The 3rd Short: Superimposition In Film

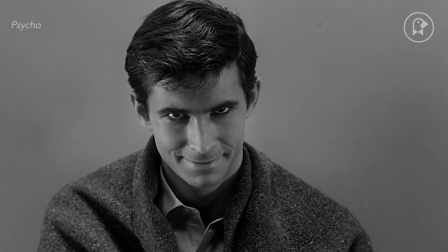[0:03]
One experimental technique that often finds its way into narrative motion pictures is a superimposition.
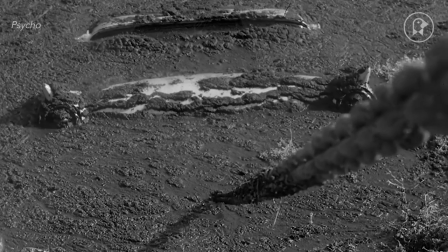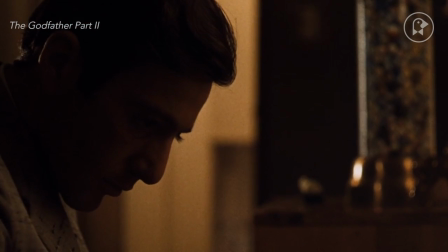[0:15]
By juxtaposing images of Michael Corleone with his father at a similar age,
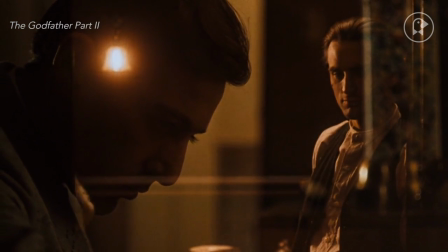[0:20]
we draw a comparison between the life choices of the two characters, and we feel the link that unites them.
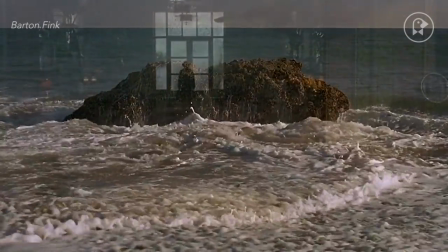[0:29]
The overlap of two images creates a new image, a third shot.
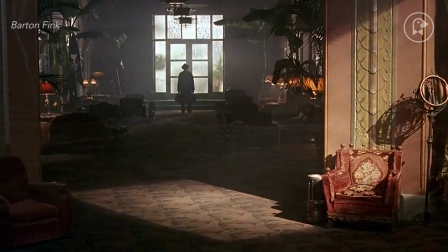[0:33]
Super impositions deepen the dreamlike quality of the scene and can be interpreted as adding meaning to the film.
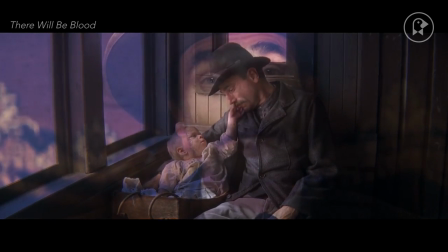[0:41]
Paul Thomas Anderson uses dissolves that signal a major transition in the life of the main character.
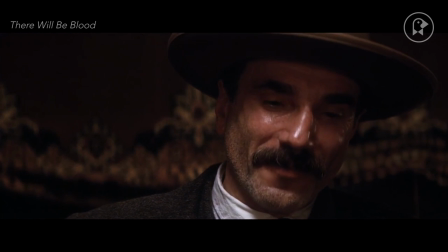[0:47]
When two images are superimposed, the viewer has a natural tendency to draw some connection between them, even if no connection is intended.
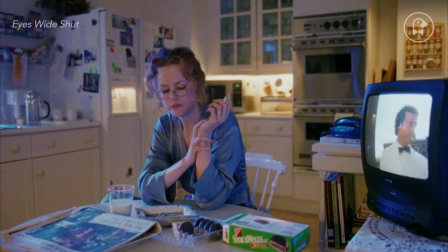[0:56]
The feeling of these long, languid dissolves recalls Stanley Kubrick, where human faces melt into one another.
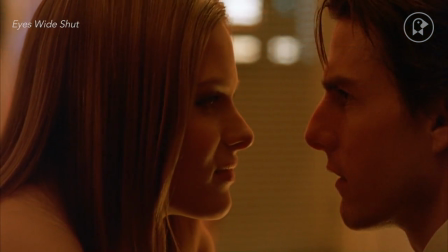[1:02]
But Andersons are not as overtly symbolic as this example from The Shining.
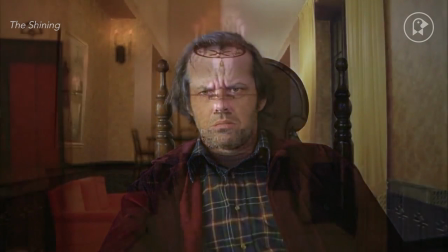[1:08]
Setting the tone of the whole film, this slow dissolve shows Jack Torrance as the hotel and the hotel as Jack Torrance.
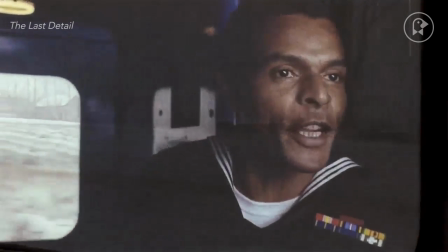[1:15]
This scene from The Last Detail is on a moving train and uses slow dissolves on an almost subliminal level.
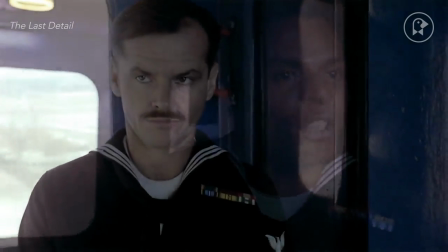[1:23]
Jack Nicholson's Navy man is chastised for being too kind to the prisoner he is escorting to jail.
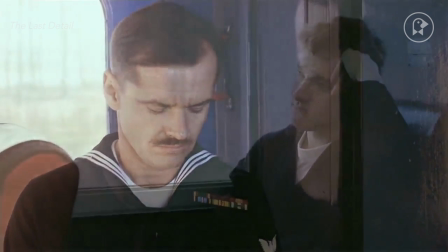[1:28]
As Nicholson looks down, we superimpose the two men, both looking forlorn.
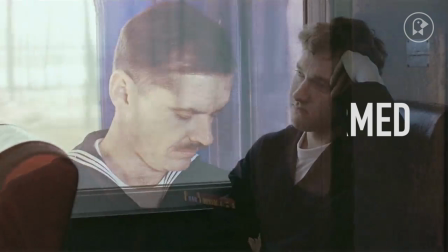[1:34]
These characters may have been thinking about motion sickness, the lavatory, or cheese sandwiches, but because of the context, it feels like they are thinking or at least existing together.
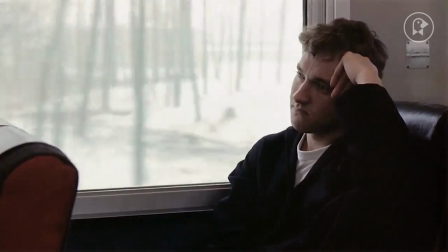[1:45]
The filmmaker chose to use dissolves rather than hard cuts, and it ties into the nature of traveling.
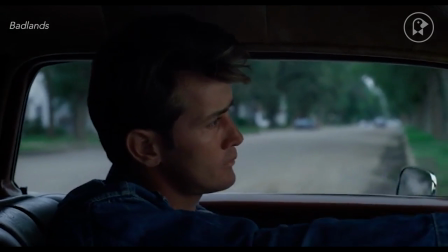[1:51]
Moving in a linear fashion from one place to another,
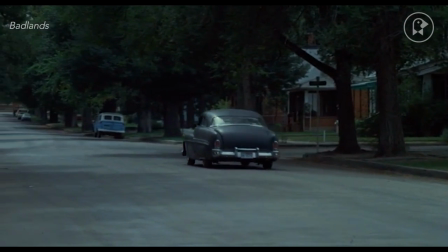[1:55]
this scene from Badlands evokes the couple getting swept away once they leave home for an uncertain future.
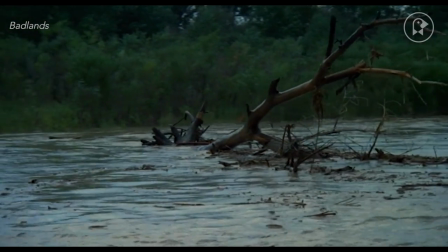[2:01]
When the possibilities of filmmaking were still being explored, superimpositions were used for expressive purposes.
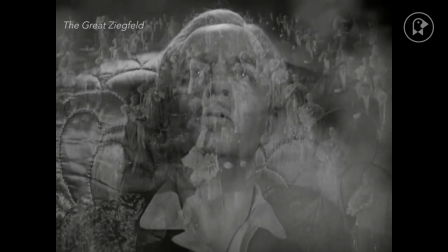[2:08]
In 1936's The Great Ziegfeld, a theater producer has a hallucination on his deathbed.
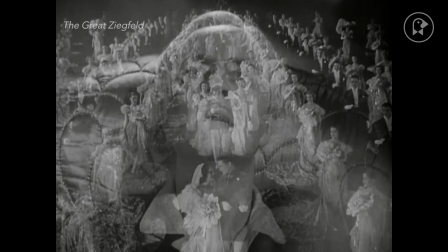[2:15]
As the dancers step down his chin, his face seems to decompose in front of us.
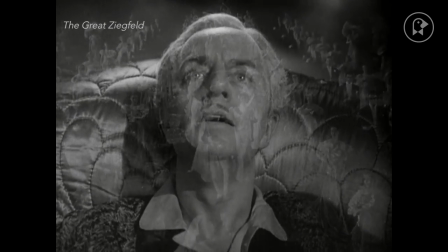[2:20]
Clearly, this experimental technique has roots in avant-garde cinema and multiple exposures, yet it serves a narrative purpose.
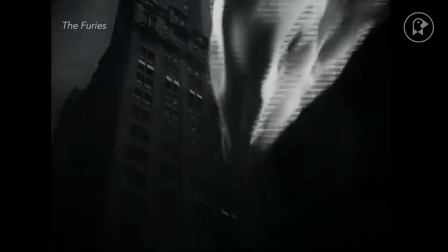[2:27]
Inventive filmmakers from the 1930s saw the cinematic medium full of possibilities related to the photographic arts instead of theater.
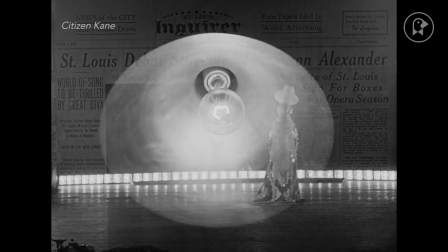[2:36]
The newspaper montage made famous in the first half of the 20th century has become ubiquitous.
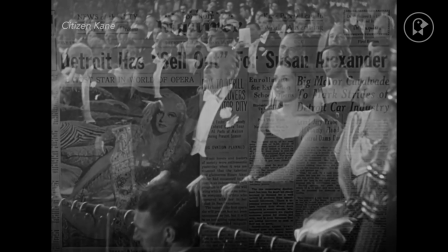[2:42]
Here Orson Welles uses images and headlines to tell the story of a singer's rise to prominence.
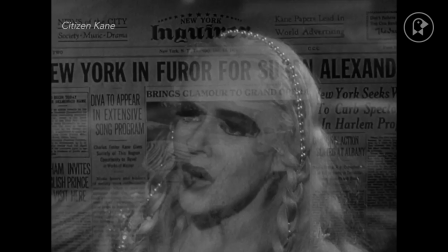[2:49]
This trope is rife for parody as we've seen in Warren Beatty's Dick Tracy.
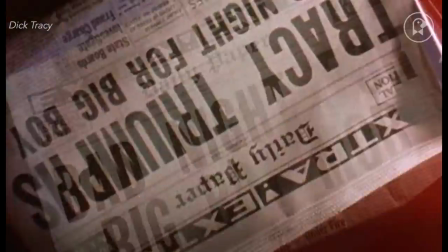[2:55]
The 1930s era of experimentation is alluded to in this adaptation of a popular period comic strip character.
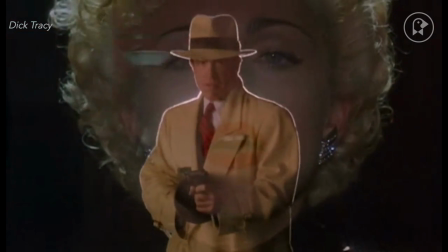[3:02]
Here, Beatty is clearly associating the character of Dick Tracy to fighting crime, but the written headlines are selling the message more than the visuals.
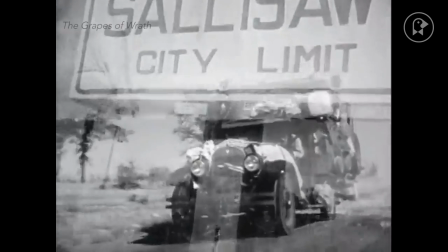[3:11]
Another common use of superimpositions is the travel montage, when great geographic distances are traversed in a compressed time frame.
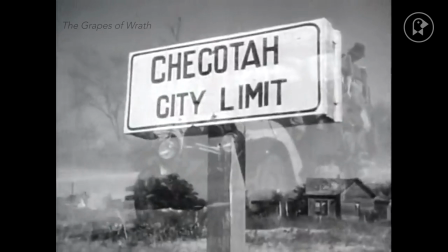[3:20]
Influential films like John Ford's The Grapes of Wrath popularized this technique, adding aesthetic flourishes to an otherwise naturalistic film.
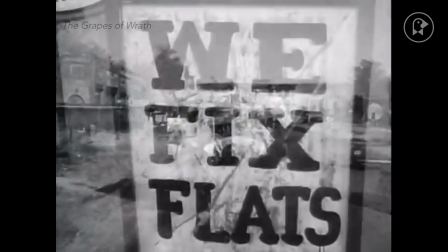[3:31]
The scene quickly accomplishes the kind of exposition that could take much longer in real time.
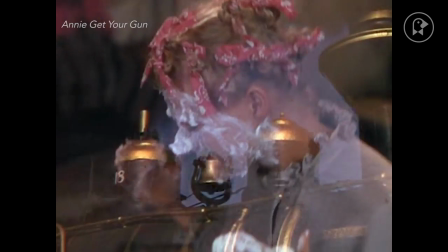[3:37]
Annie Get Your Gun has some particularly artful superimpositions that appeal to the senses.
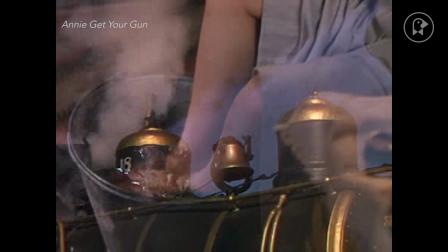[3:42]
Bare feet in a bucket of water that seemingly has steam coming out of it,
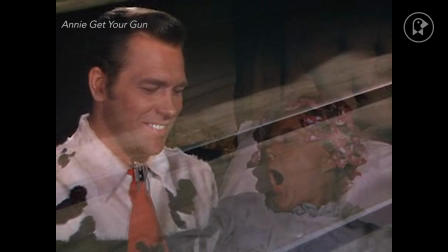[3:47]
A woman seemingly sleeping underneath a moving train, and a locomotive bursting forward from an excited boy's face.
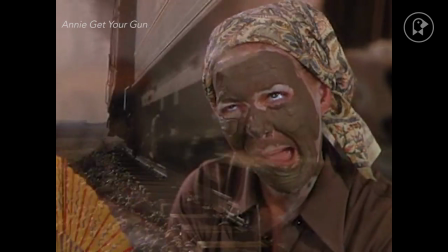[3:55]
These surreal touches reflect cinematic artistry on another level.
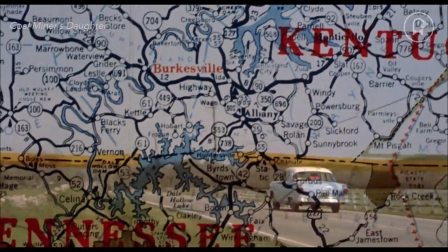[4:00]
The superimposition's relationship to travel keeps recurring throughout film history, showing up in period pieces that capture a retro feeling of the past.
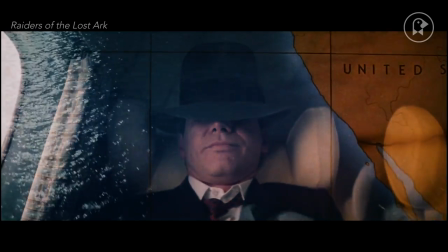[4:09]
When many of these films came out, superimpositions were not as easily manipulated as they are now.
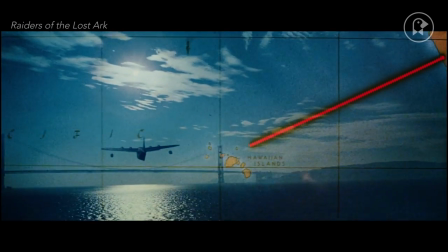[4:14]
A slow dissolve always has a beginning and an end, which mirrors the experience of watching a film, which is a linear event.
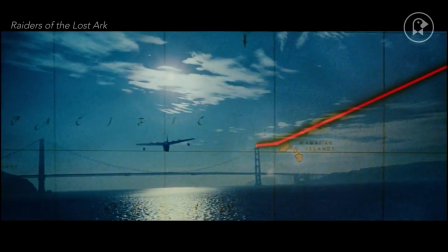[4:22]
Nowadays, a film can be experienced backwards or forwards at the push of a button.
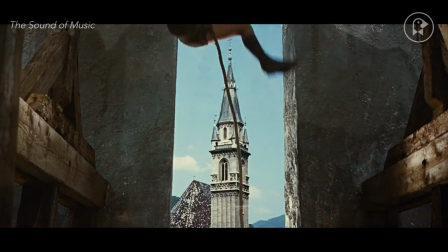[4:27]
Superimpositions can enrich the graphical beauty of a film, but it is more rare to find examples that are calculated and intentional cinematic statements.
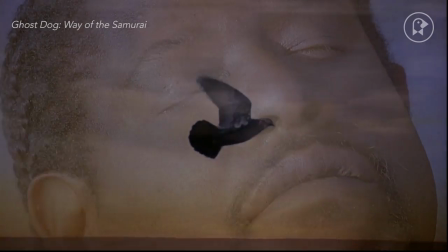[4:36]
Jim Jarmusch uses them in Ghost Dog, where a sleeping man's dreams are evoked by a series of poetic dissolves.
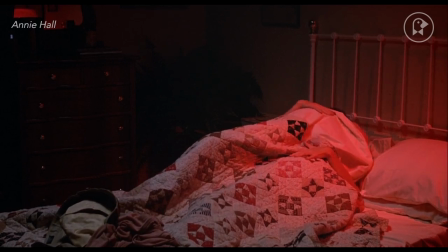[4:43]
The examples we have seen were shot on film.
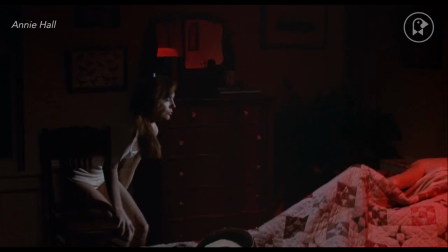[4:46]
For most of cinema history, movies were edited on flatbed machines that ran linear from beginning to end and end to beginning.
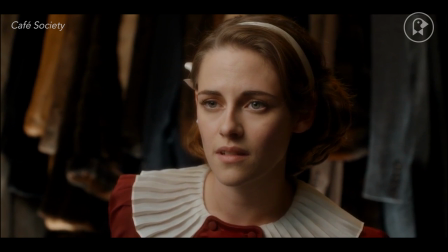[4:53]
One recent example stuns and fits into some of the best slow dissolves of all time.
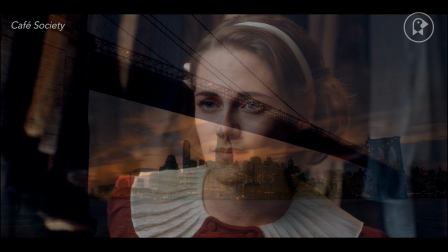[4:59]
A young man leaves New York, falls in love, only to have the woman break his heart.
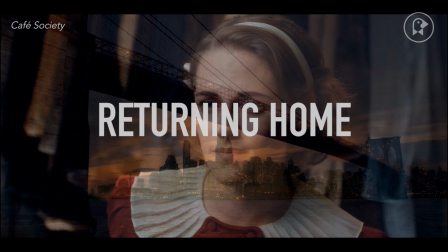[5:05]
How do you convey the myriad emotional connections? With this slow dissolve, you instantly create important story points.
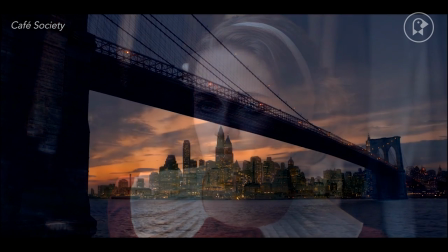[5:12]
Part of the value of layering images of film is the process of discovery.
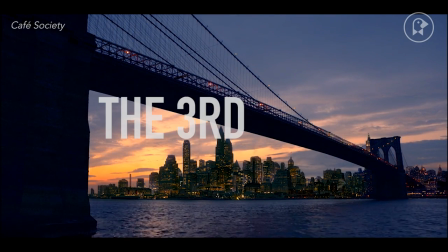[5:17]
If digital technology renders the process convenient and non-tactile, the art of the superposition may, well, dissolve.